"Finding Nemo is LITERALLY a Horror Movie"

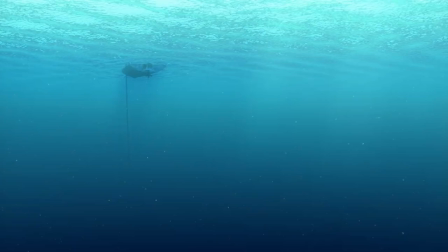(7:39)
It fills you with that feeling you used to get as a kid when you'd wake up in the middle of the night wanting a glass of water But you were terrified
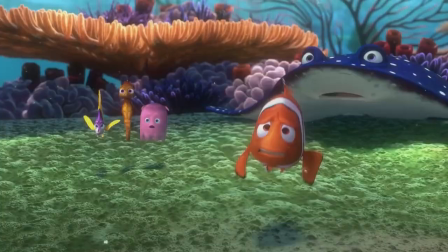(7:45)
of the darkness between your bedroom in the kitchen So you'd end up sprinting down the stairs that terror you felt between your
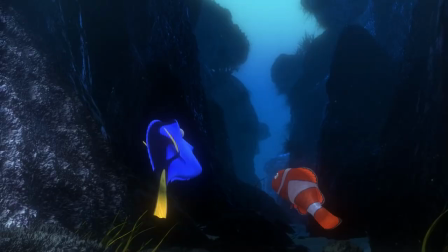(7:51)
bedroom in your kitchen that sinister unknown region Well, that's 50% of this movie's locations I might as well have called this your dark hallway
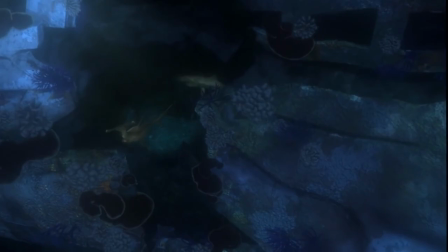(7:59)
the movie this minefield Specifically used to give me a ton of anxiety as a kid first off Just look at how it's introduced a slow push-in on
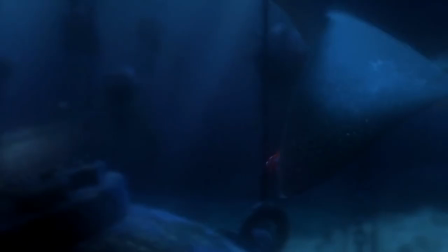(8:08)
a dark abyss full of these weird spiked metal balls hanging from chains as a kid You don't know what these things are all you know is
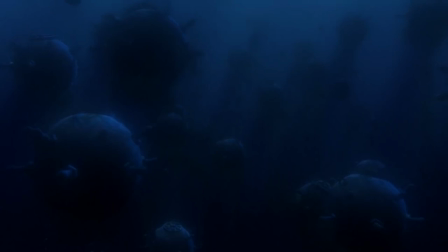(8:15)
that this thing lives here and that until now You've never really had a clear mental image of what hell looks like then you find out that these
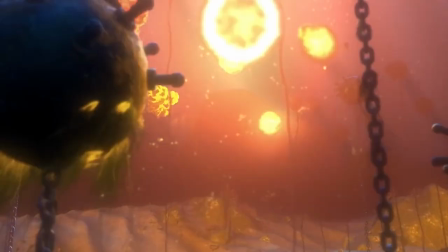(8:22)
are actually undersea mines and will Explode at the lightest touch. Okay, I'd like to get the fuck out of here now If you don't mind what a great terrifying set piece to house a bunch of horrifying looking sharks
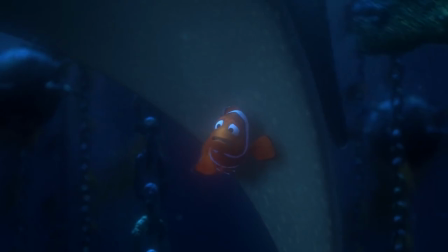(8:34)
This location looks straight out of Diablo and manages to make you feel claustrophobic despite still being an open area But if you want to talk
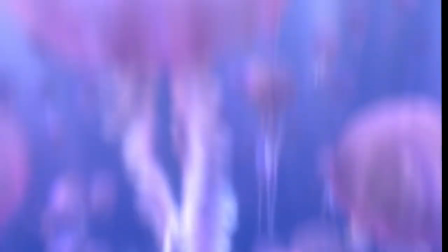(8:43)
claustrophobic part three the slow burn Oh my god fuck these jellyfish a surprisingly terrifying aspect of the ocean is the fact that there's
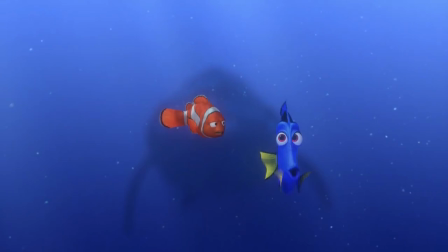(8:51)
rarely ever any ground If this movies taught me anything It's out when you're floating it
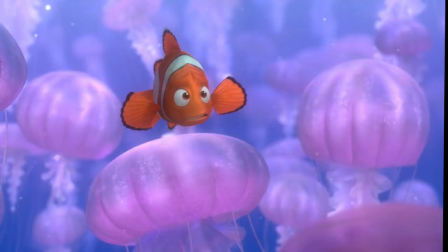(8:56)
is very easy for things to sneak up on you from behind from above from
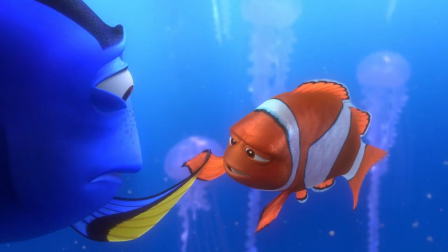(9:01)
below You can never be fully aware of your surroundings and it can be very easy to become well
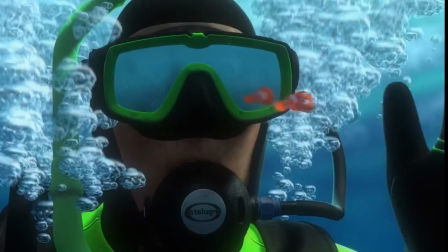(9:07)
Surrounded there are so many instances where Marlin and Dory find themselves in wide open spaces While some
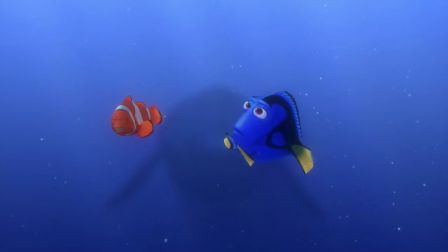(9:13)
looming threat slowly closes in on them from behind seeing this massive whale slowly Approaching from the murky
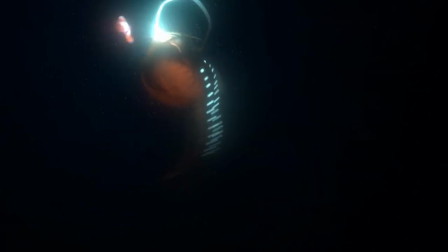(9:19)
veil of the depths always makes my stomach drop. It's the perfect antithesis to the lanternfish Instead of a small vicious creature gnashing out in the
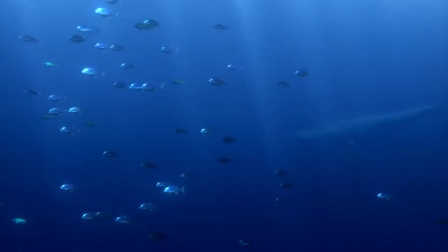(9:28)
darkness It's a massive lumbering whale using the silence and fluidity of the ocean to its advantage.
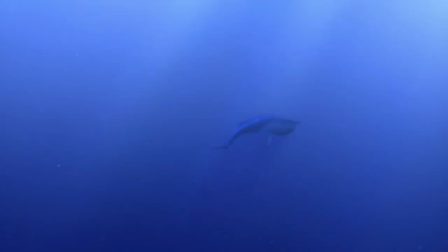(9:34)
This whale also acts as a perfect example of how intertwined beauty and fear are in the ocean.
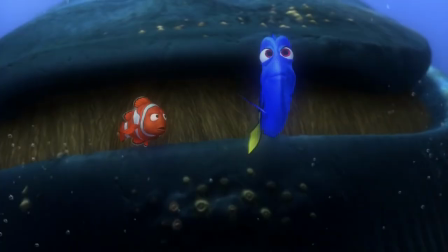(9:39)
Its movement is slow and graceful, but its size is daunting, the inevitability of its approach terrifying.
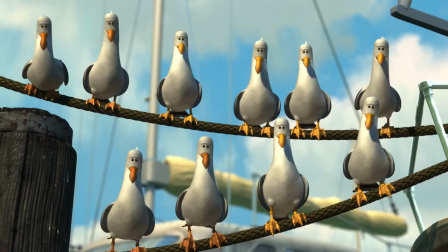(9:45)
It's a creature that's awe-inspiring from a distance, yet petrifying when you're in its way. It's a quiet sort of horror, the kind that makes you feel like something's stalking you.
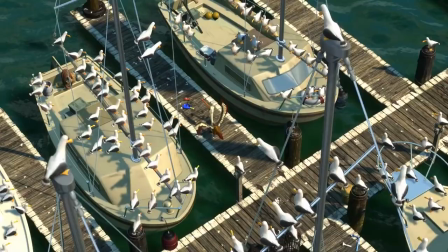(9:54)
The seagulls always used to give me a similar sense of anxiety.
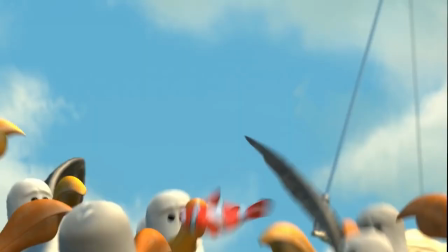(9:57)
Seeing the pelican try to keep Marlin calm while these vicious predators slowly close in on them, only to have them launch into a frenzy The second one of them makes a move.
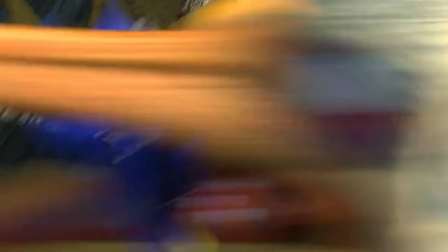(10:05)
Oh, so by the way, what's up with this shot of Dory having her fucking limbs ripped off? But I'm the crazy one for saying this is a horror movie.
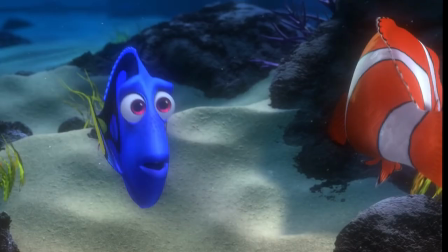(10:13) Mine.
Okay, let's get this over with. Marlin and Dory come across this trench, which, surprise surprise, is massive, ominous, and spooky.
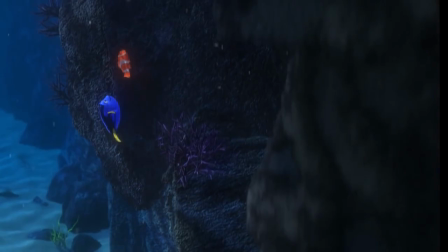(10:21)
Dory says they should swim through the trench, but Marlin convinces her to swim over it.
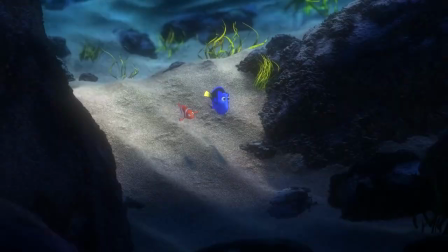(10:25)
And look, I know the minnows told Dory that it was safer to go through the trench, but there are bones in there.
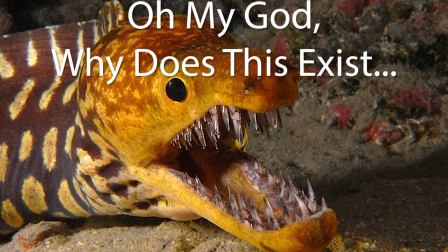(10:30)
So what nightmare did they avoid by swimming over it? Huh? Where's the deleted scene of Marlin getting ripped in half by a moray eel?
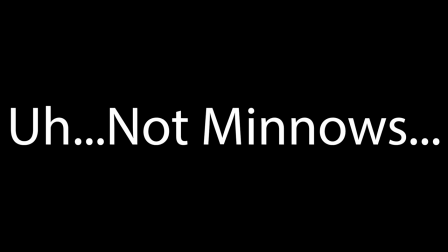(10:38)
Yeah. You know they're not minnows. I do, but I don't know what they are. Okay. What are they? Uh, not minnows. Ugh. Sardines, maybe?
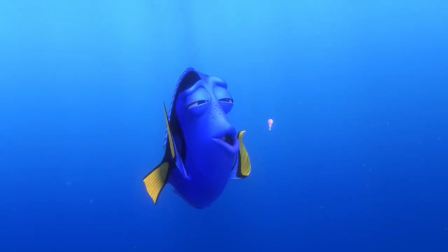(10:48)
They're not sardines. Damn it.
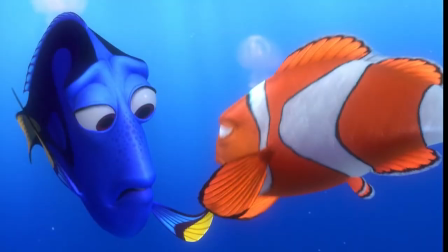(10:51)
So they swim over the trench and Dory gets stung by squishy the harbinger of doom Marlin's treating Dory's wound when suddenly thousands of jellyfish
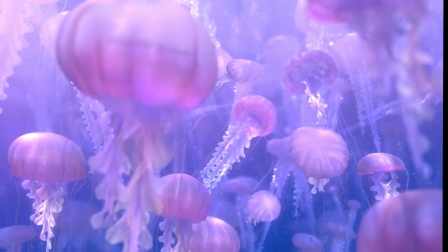(10:59)
descend upon them So now Marlin and Dory have to play a game where they bounce on the heads of the jellyfish to try and escape This scene really highlights
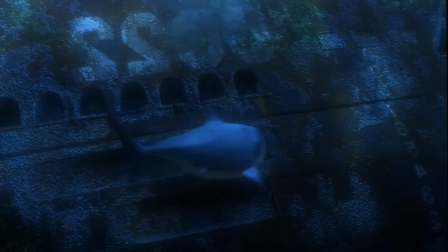(11:07)
the movie's fantastic score which somehow always manages to keep the film's tone balanced right between light-hearted and foreboding
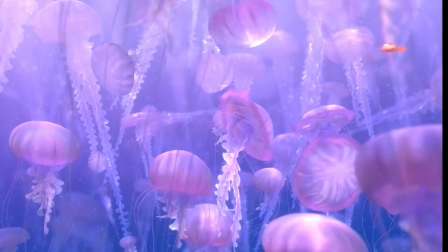(11:16)
So we're cheating death now that's what we're doing we're having fun at the same time the collection of high-pitched string instruments convey Dory's excitement and wonder, while the bassier ones make sure we never forget the danger the characters are in. I don't usually talk about film score in my reviews that much because I don't know that much about music theory,
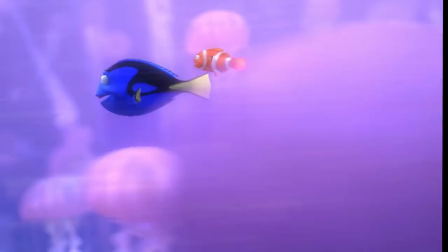(11:33)
but I do think this movie's score goes a long way towards keeping this film's tension consistent.